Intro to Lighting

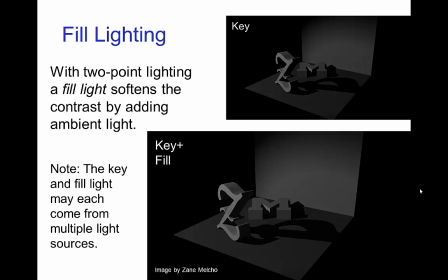736s
Now I should mention that it's possible to use multiple light sources to represent each of these key and fill. So the key may be composed of multiple light sources and
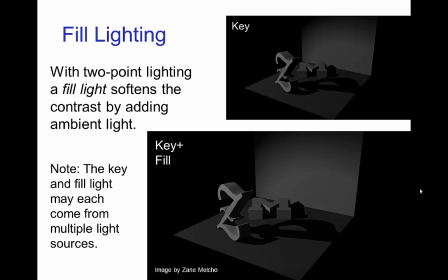755s
the fill can certainly be composed of multiple light sources to create that ambient light.
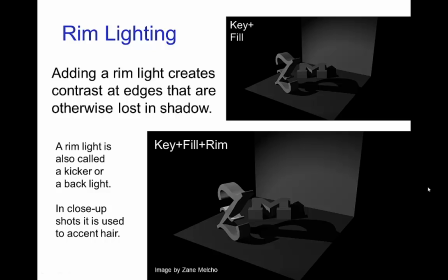763s
Then finally three-point lighting is when we add a rim light to accentuate edges which would be otherwise lost in the shadows. So we see that nicely mostly around the Z,
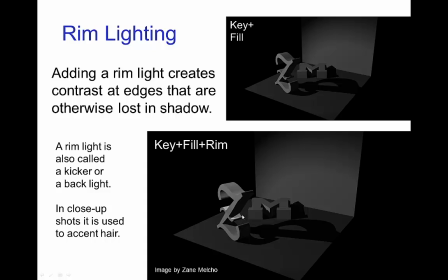780s
the middle of the Z here is picked up by the rim light. This is sometimes called the kicker or backlight and in close ups it's often used to accentuate the hair.
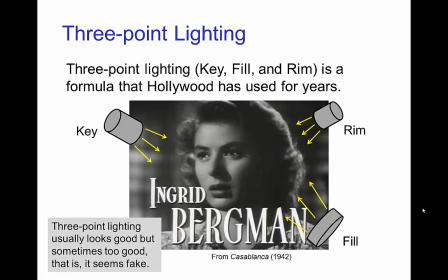799s
So, that's a three-point lighting using a main key light, a fill light to put in some ambient light overall to soften the shadows and
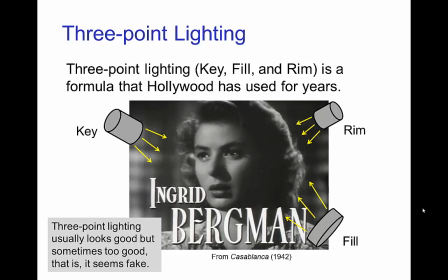813s
then rim light to accentuate some parts such as the outline of the hair on this actress. So, it's a very common type of lighting, looks good but maybe sometimes a little too good.
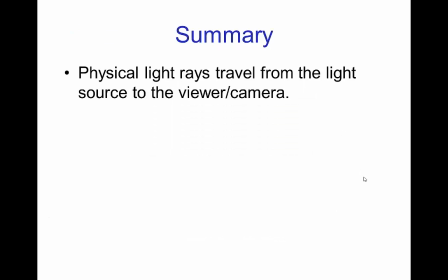830s
So, in summary, physical light rays travel from the light source to the viewer or camera.
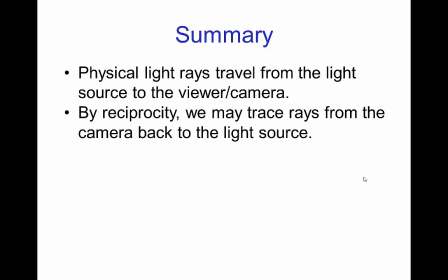838s
By reciprocity, we can trace rays from the camera back to the light source and that is convenient to do in computer graphics algorithms. directions. Directional light source has parallel light rays.
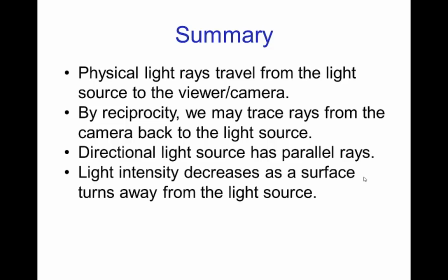856s
Light intensity decreases as a surface turns away from the light source. So that was the spreading of the rays over the area when the surface is turned away from the light source.
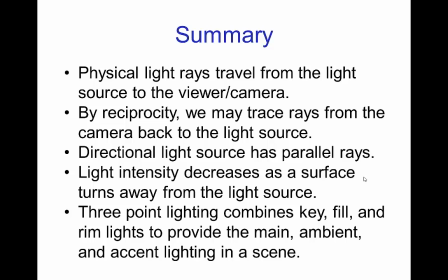874s
And then finally, three-point lighting combines key, fill, and rim lights which provide main ambient and accent lighting in a scene.
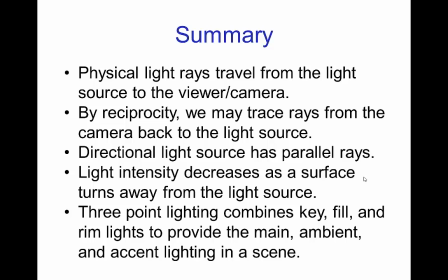888s
So this is just the introduction, we'll get into a lot more details about light sources, shadows, reflections, and all of that in the upcoming tutorials. So see you then.